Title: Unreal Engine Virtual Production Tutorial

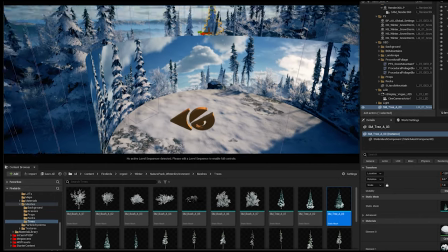7:42 So your set dressing needs to be done into an area that is clear.
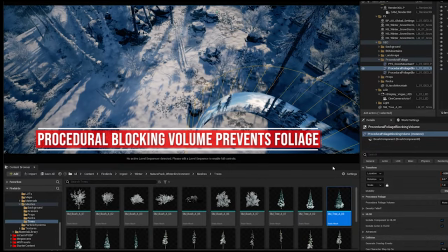7:47 And you're going to notice that some of the volumes that I created, they're called procedural blocking volumes for foliage. they essentially do that, they remove everything.
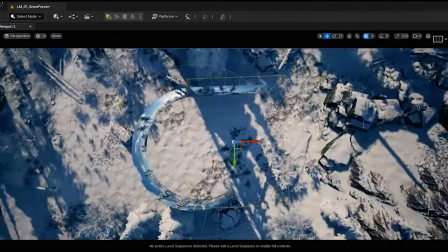7:55 So I tried to kind of get the shape of the circle and the wall volume here,
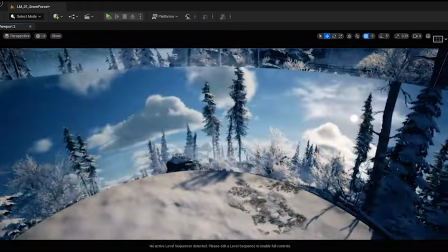8:01 so we can really like have that stuff hidden from the view. So you kind of want to have stuff closed.
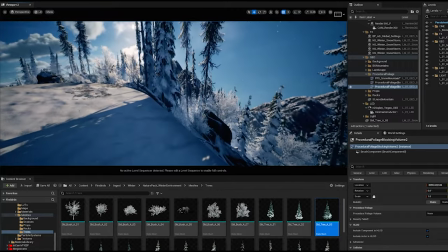8:07 You don't want it to look like it's bare and then all of a sudden there's like foliage everywhere. You just need to be close enough that looks realistic, but not so close there is intersecting.
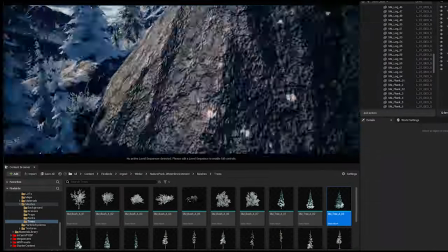8:16 Even in areas that you won't be able to see, there's details there,
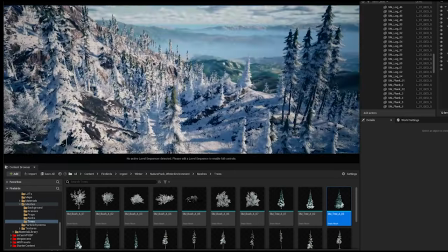8:20 right? there's like a kind of like a true branch there and if I press one I go
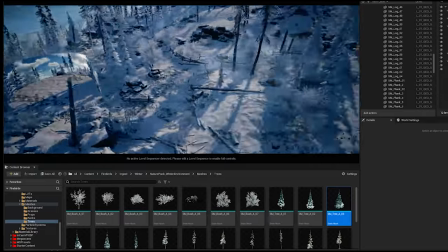8:25 back so it kind of likes if you want it if the director really wants to have this stuff they can just say you
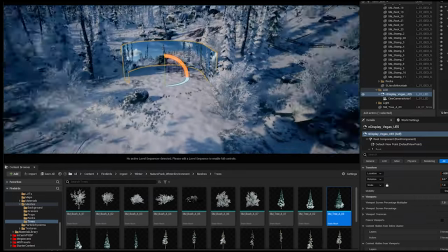8:31 know I want to shoot a back shot I want to go rotate and 1a and I want to shoot looking to the top of the mountain so
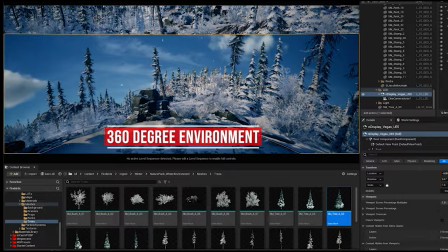8:39 that's something that you could do because that detail is there the idea on virtual production is that you're doing something 360 right your point of reference
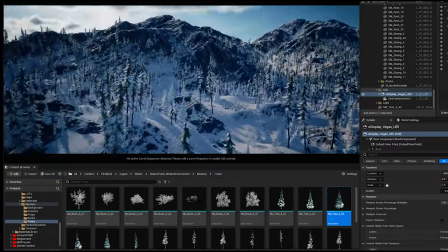8:46 is this thing here and everything around it should have detail so you can shoot any kind of shot.
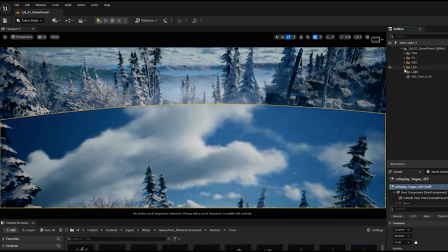8:53 For this the particle effects we run some plugins and you can see here on the lights there's something called dynamic ultra sky and dynamic weather
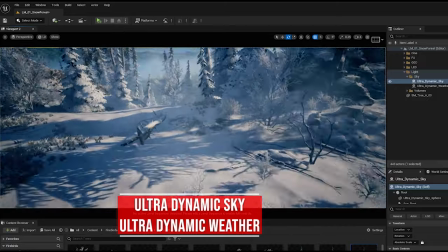9:02 and essentially this is a plugin you can find in a marketplace there essentially allows you to have this
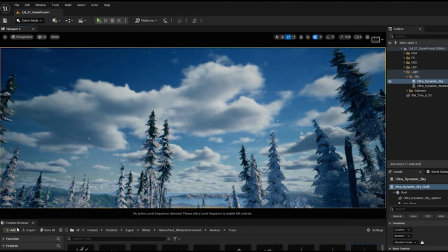9:06 volumetric clouds which is very cool and it also allow
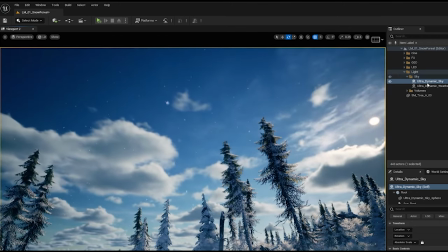9:11 you to have different scenarios so if I go to weather here essentially right now it's
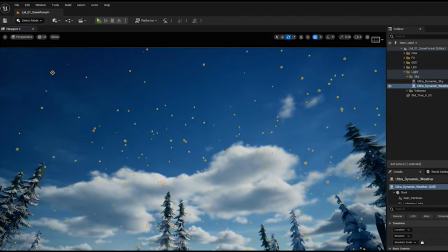9:16 light snow but I can override this and say you know what I want this to be
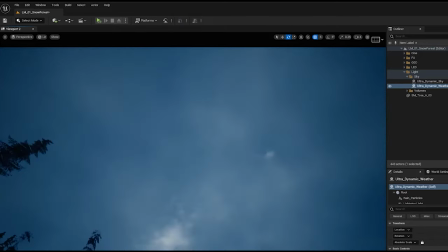9:21 like right light ray so lights we can't even see but I'm
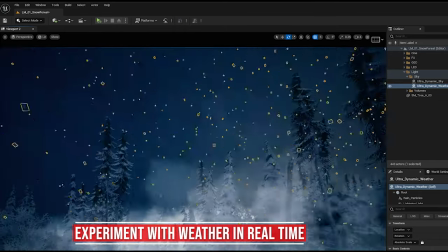9:26 thinking how about like a snowstorm really strong snowstorm so
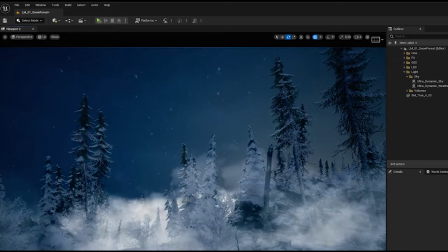9:32 this was me kind of like using this tool and sagging by hands because I wanted to still be able to see the valley I want it to
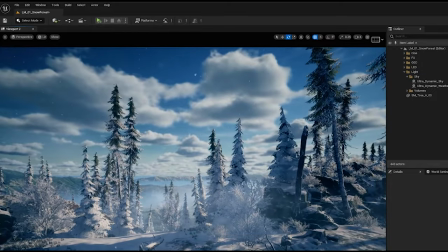9:40 be sunny and I wanted to like in a way there's a little bit unrealistic have the snow falling even though the clouds are not there to
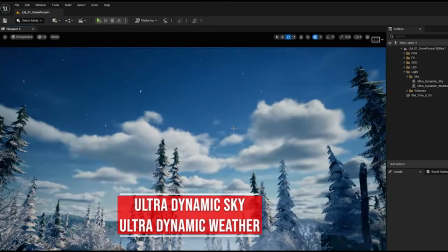9:49 make sure that there will be a snowy weather right you'll be a little bit more cloudy but i didn't want it to to be so cloudy you
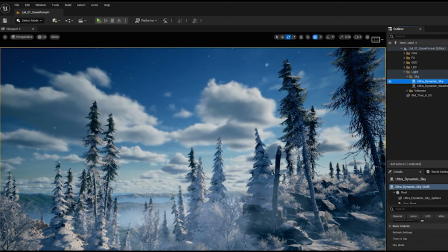9:54 couldn't see but even if that's something that you want to do you can just go to here and just say you know what cloud coverage let's
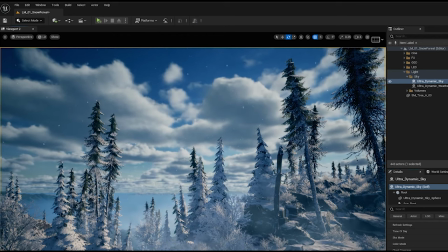10:00 go reset to the full on a snowy day there's more clouds that you can see which also by the way brings more of the
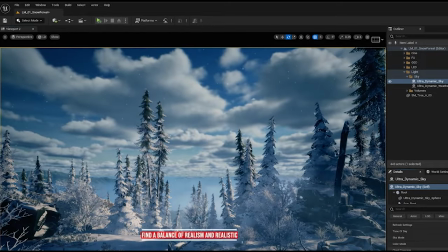10:06 high fog the valley fog which kind of occludes the the the valley there what i want is the valley to be seen.
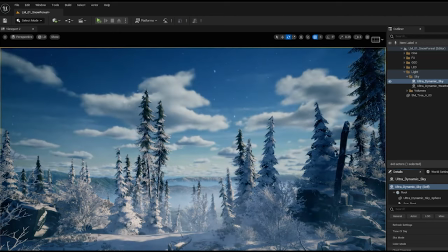10:13 I don't want it to have so much fog that it wouldn't be seen. So I keep repeating high fog, and maybe that's something that we can clarify.
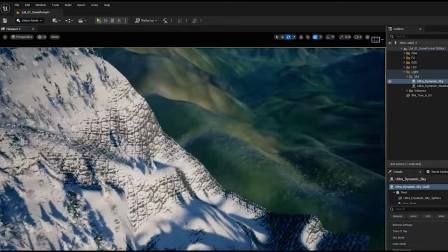10:23 Because this is based on a scan, I also position this environment where the mountain top will be.
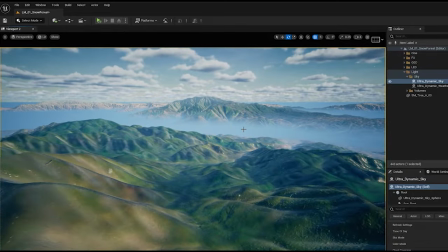10:29 So essentially it's calculating the distance from the very bottom of the valley all the way up to make sure that whenever this fog is rendered,
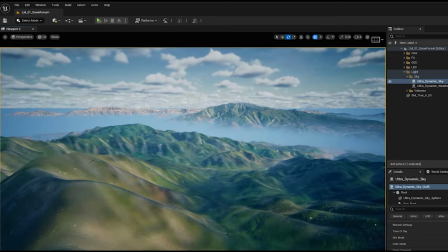10:37 this is being realistic right so this foggy would be in in the valley if this was like a snowy day and you wouldn't be able to see from
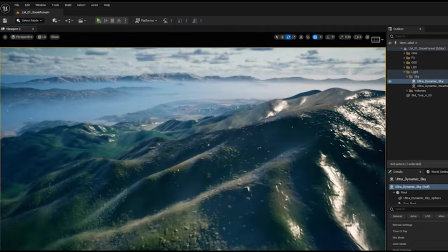10:46 very top of the mountain this is essentially how it should be if this was realistically done it's all done so the view for here
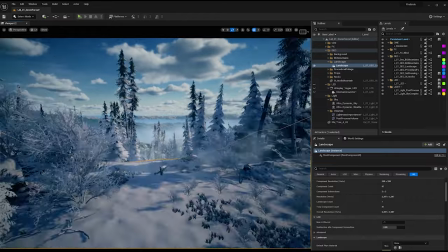10:52 makes sense i wanted to have even if the camera was a little bit up i wanted to have some trees here kind of like in the way you know
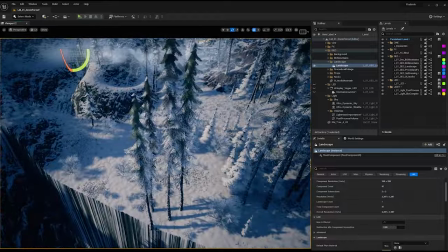10:59 the way they clump together is also pretty cool because i made sure that they clump by seed distance so the seeds of the tree will
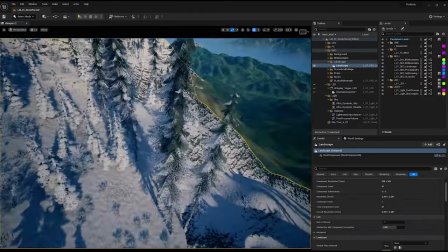11:07 fall 50 feet apart and then it will clump like this as it would be in real life so they're clumping you have you see this like your your
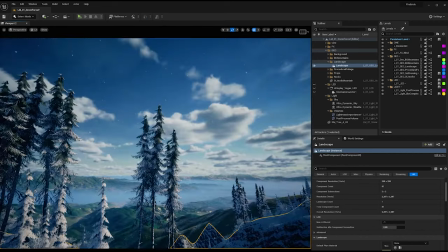11:16 christmas tree and i don't know the name of this purse trees i think that's how you say in english and you have this tiny ones full
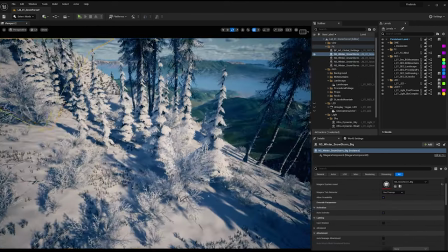11:22 of snow you have a bigger ones that have some snow in it and i can't control the snow coverage by the way i just i just wanted
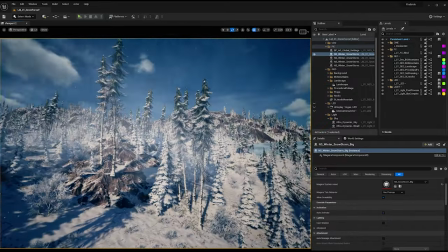11:28 to have some greenies so it's not all white so I choose that the tall ones,
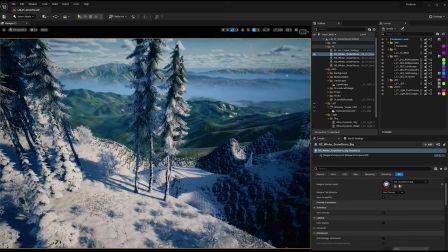11:34 there will be a little bit less snow taken to them because they're also the ones that shake the most
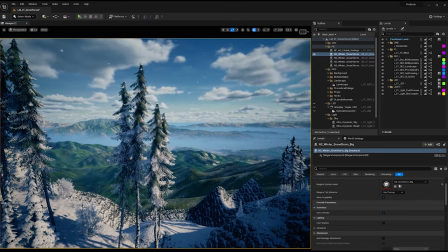11:38 because the taller the tree is the more influence from the wind they will get and I push this
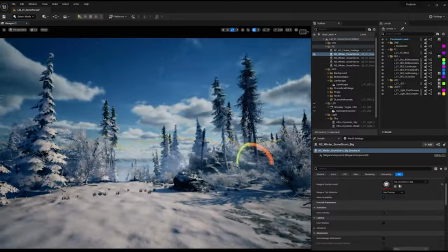11:43 landscape all the way here so from the view you kind of see the top of those trees right
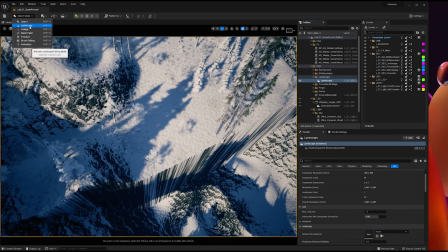11:48 you can go to landscape mode here shift to and
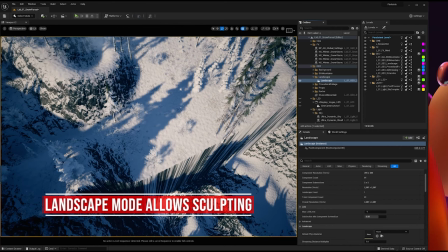11:52 landscapes are just a cool thing to work inside a real because essentially sculpting how the terrain will look and And some of this information is
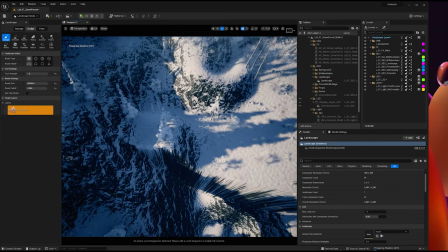12:01 done in real time. And I can really show to you. So as you can see here, there is a brush.
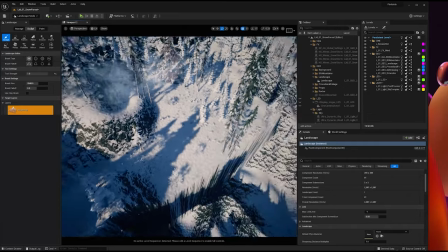12:08 And essentially, it's like any 3D software. You're just selecting the area of the brush.
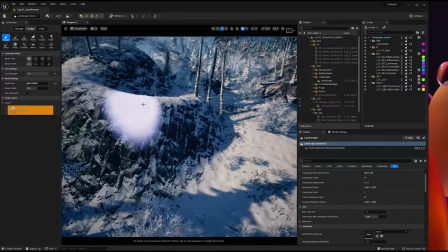12:14 You can change the brush size here. You'll notice everything that is a slope angle is rock.
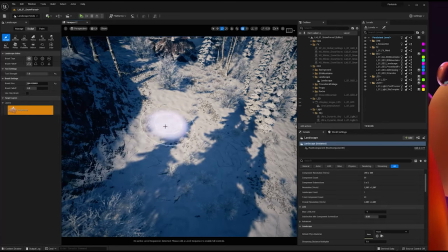12:19 And everything that is a soft angle, like a straight angle, is snow. That is by design.
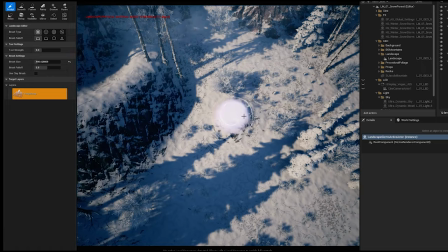12:24 And this is done by the shader. I'm going to start sculpting here. and as I sculpt it,
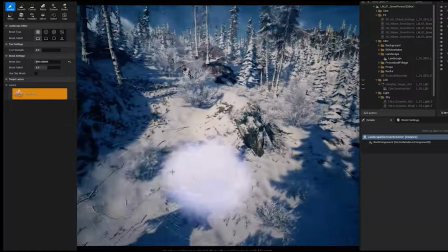12:29 you can see not only is it affecting where that tree is going to be, but it's also creating this rock design texture underneath it.
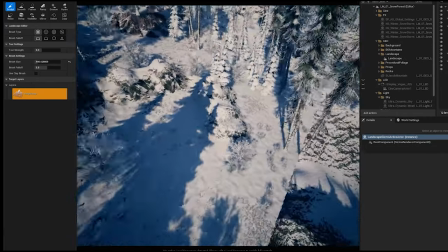12:37 That's because I'm pulling this, and when it gets to a 45 degree slope angle, slope is the side, right?
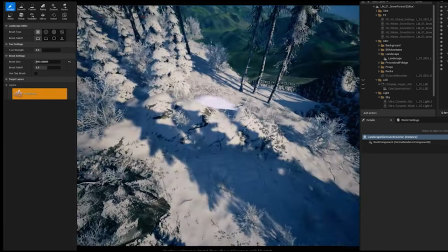12:44 It kind of tells Unreal to say, yo, that's too much of an angle.
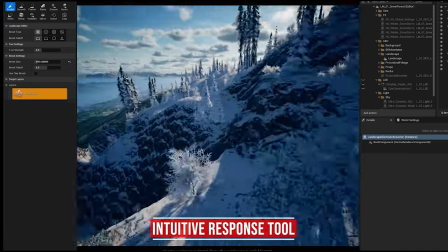12:49 Instead of having snow, start adding like a rock texture. That's why you see this rock texture repeating everywhere.
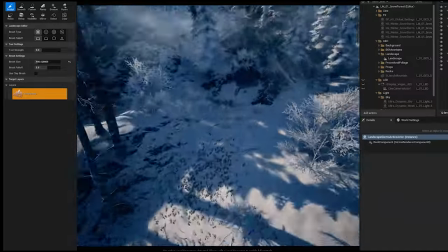12:54 This is an interesting way to have that information being assigned and because everything
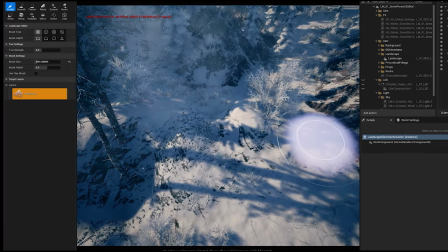12:59 is procedural that's why it's so powerful every time
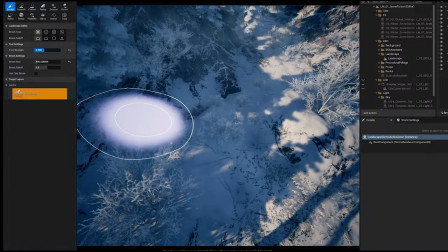13:04 i make a change as you can see here everything that is on top of it is updating so if
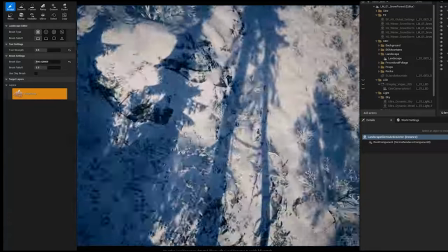13:08 this kind of plants like the grass cannot grow on top of
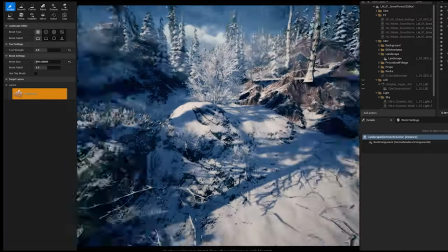13:13 a rock that stuff is going to slowly disappear when i update it again when i re-simulate this entire scene when now they apply
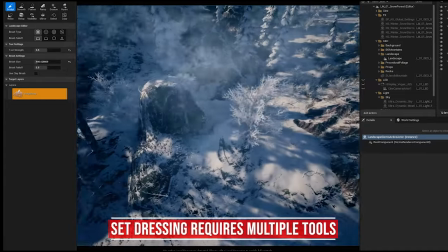13:20 everywhere and they can just like push them up and that's kind of like the process of set dressing right and you have multiple tools that you can use it
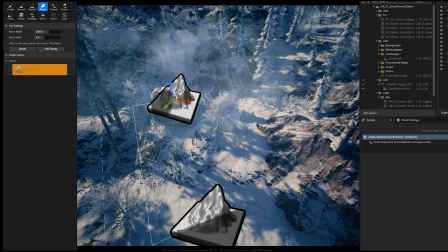13:27 can make a ramp from here to here like it's it's really it's really intuitive
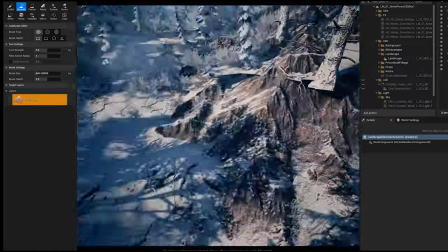13:34 like i say they created that ramp there kind of likes looks like a rock formation almost maybe you want to smooth the edges here so it doesn't look like so sharp
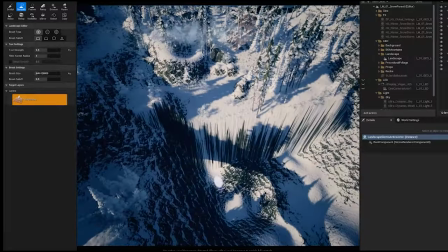13:44 and that was kind of like the same process that i did for this but for this here i did a little bit clever because i know
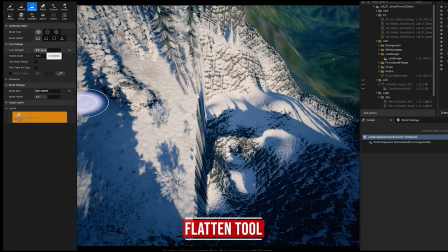13:50 how this too works there's a very interesting brush called flatten So essentially,
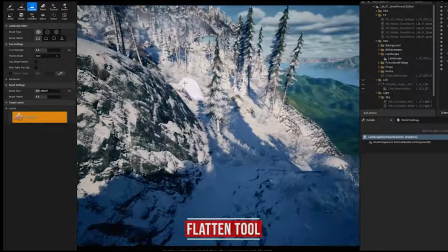13:55 flatten will take whatever you're clicking and pulling in a flat way.
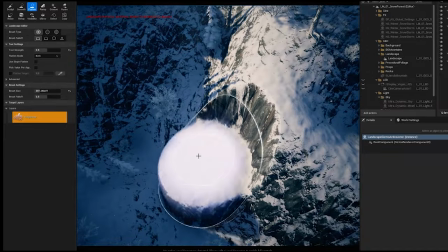14:01 It's kind of hard to explain. So let me show it to you. If I click here and I push, you see it flattened this stuff and created like a plateau.
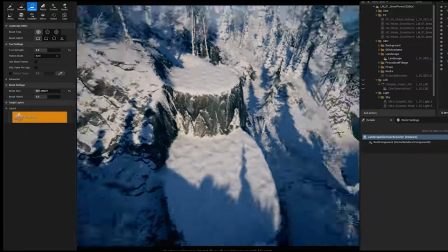14:08 Everything else didn't. But if I push it in the top here, it creates another plateau. So essentially what I did to push all the way like this,
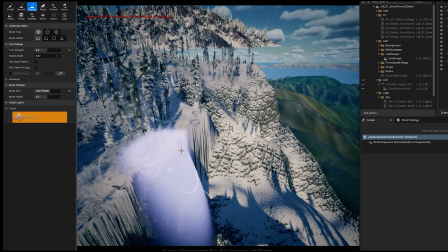14:15 I just created a very big brush and I said pull more of this and increase the distance of that cliff.